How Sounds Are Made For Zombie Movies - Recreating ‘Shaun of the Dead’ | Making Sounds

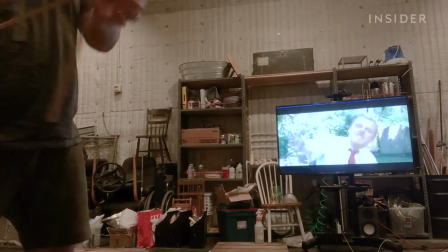I just wanted it to be funny because they are just hurling these plates at these zombies. So we ended up going with like traditional wooden dowels because they just have a whoosh, classic whoosh sound.
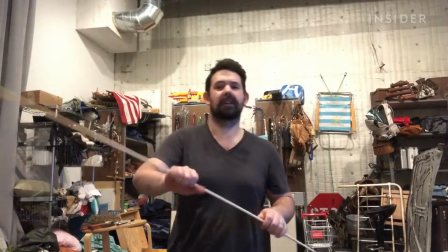Maybe a little bit more cartooniness. So we're gonna kind of like Donatello this.
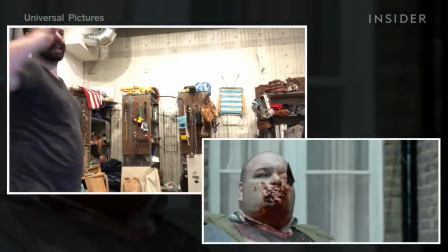We've got kind of the initial shot of him, us seeing him lob it, and then kind of the POV almost of the record chasing towards the zombies.
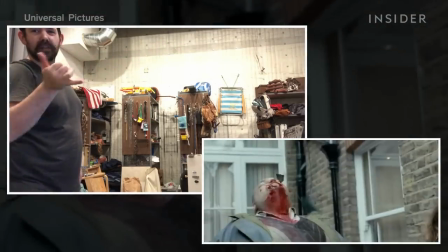So I think it'd be good if we kind of had two different intensities of whoosh.
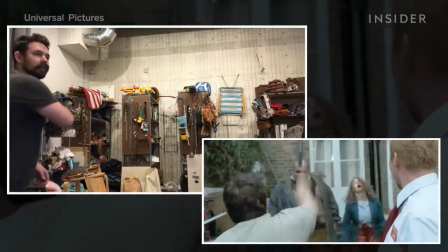There's kind of the wide and then the close. So we got that.
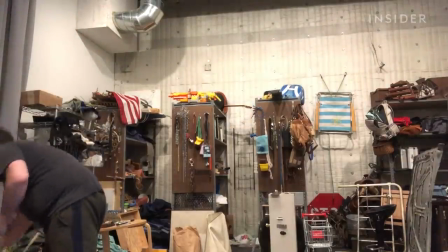Too high for this one. Let's try that.
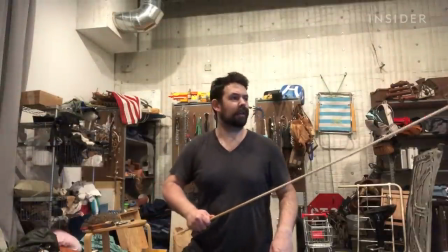I'm gonna do these character layers for kind of zipping away. There you go.
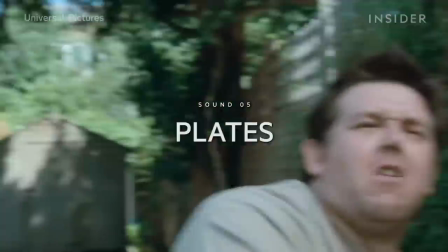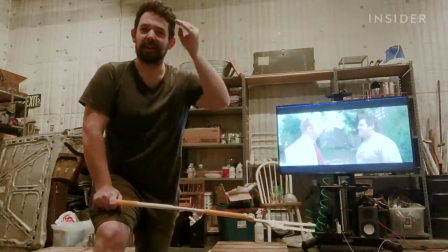I did two or three that were very staccato and didn't have a lot of definition to them,
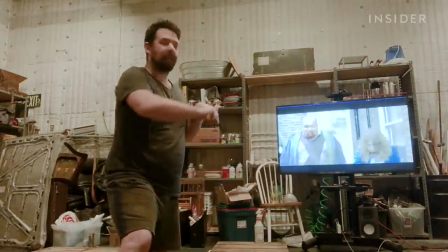which are just going to kind of register as hits against the picture. So, and then that last one, though, I did kind of a longer, like that.
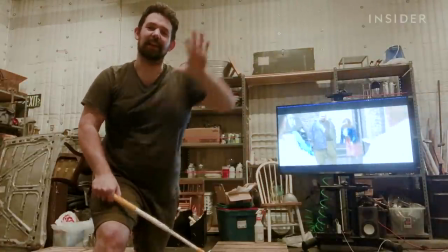And we kind of, that kind of illustrates the sailing of kind of a large disc, kind of like frisbee object.
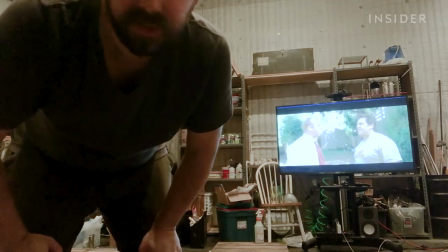It's a little plasticky. I'm going to try some different objects for the plates here.
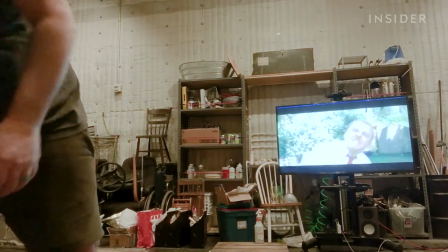Those are too fun. We're going to do too big.
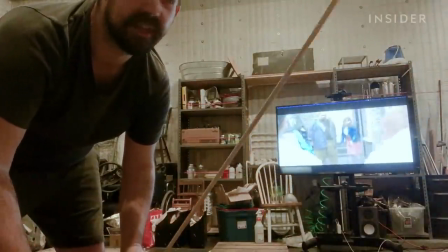The thicker stick here is generating more low frequency, and the higher stick is generating more more high frequency.
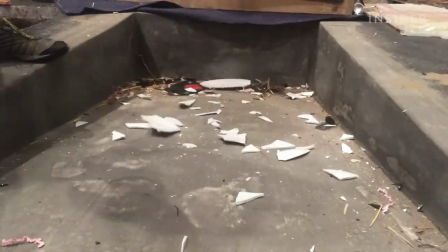Smashing the plates and the mugs and everything for the plates and different ceramics kind of flying through the air.
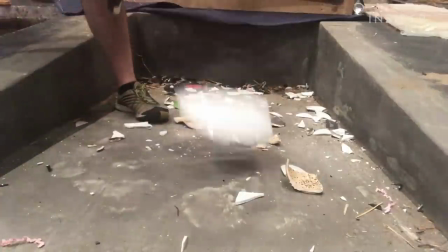That stuff was fairly easy because outside of having to watch the volume of those things a little bit, really all I'm doing is picking up and throwing.
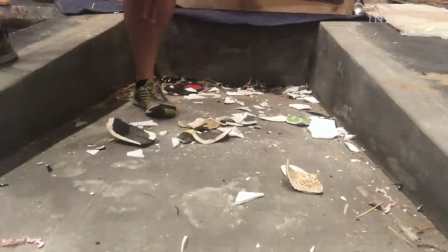And then gravity and the randomness of, you know, the cosmos is affecting how they're going to blow apart.
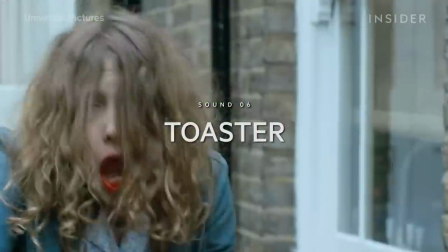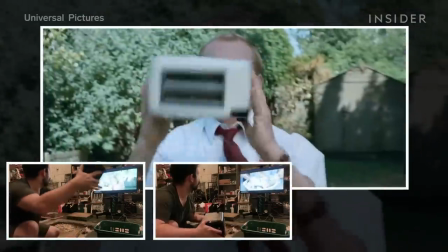So I feel like you picked a plasticky, probably $10-$15 toaster. Were you kind of oscillating between a few, or you just knew, like, yep, it's this one? Sometimes you need the literal thing. So I already have this toaster from this context, and it's a great sounding toaster because the more I use it, the looser it gets. So it's very expressive.
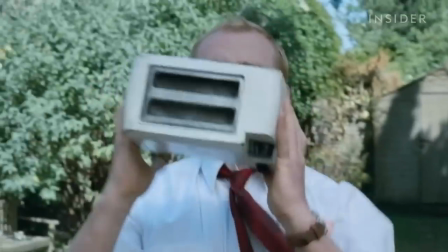The toaster that you see on screen is this like kind of white beige looking toaster that's cheap. It's been around the block. They've made toast maybe every day. So it's like, it's a little loose.
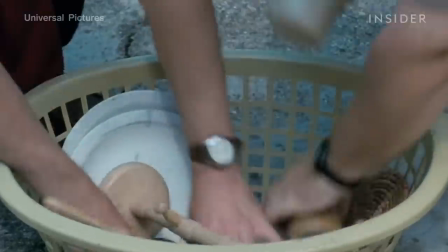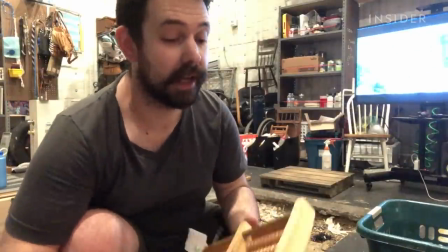It is hot in LA. So this moment,
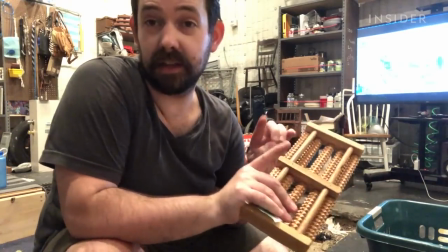there's this little wooden object and it looks like it's just a static object without any machination in it,
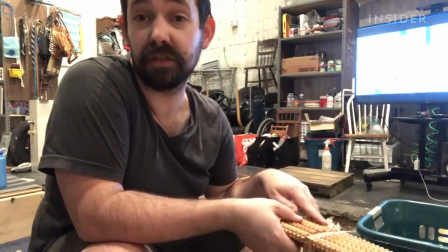which isn't very interesting from a sound standpoint.
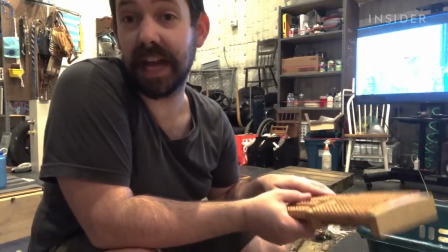It's such a hyperbolic scene that we're gonna exaggerate that moment with a little bit of rattle.
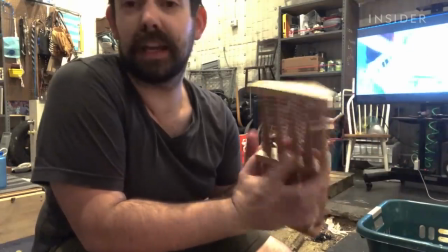So we've got this, I guess it's a back massager.
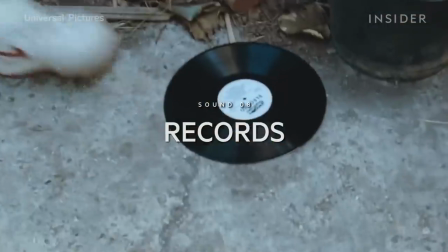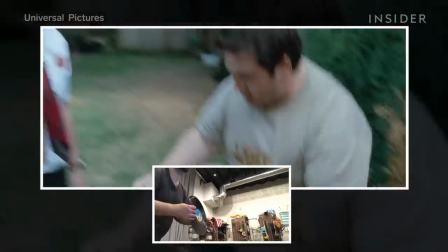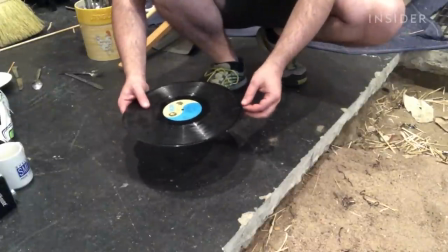This is the record that got thrown out the window, landed in the garden. So we're gonna pick that up.
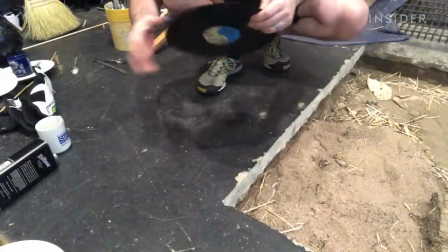So you don't need kind of the grabs quite as much because
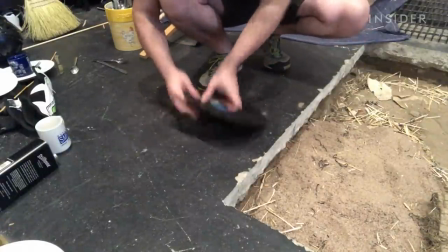it's part of the kind of general sound of it lifting.
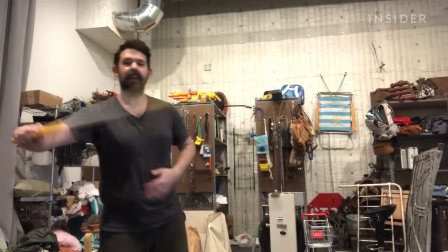That's the more important sound of it. This duster handle is nice because it has the same kind of,
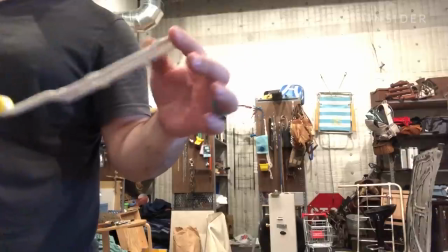it's going to give us the same like flat wind resistance, plus there's two, so it's going to give us a little bit more dual tonality.
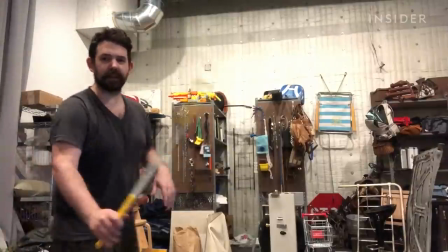This will give it that hyperbolic feel that makes the film exciting.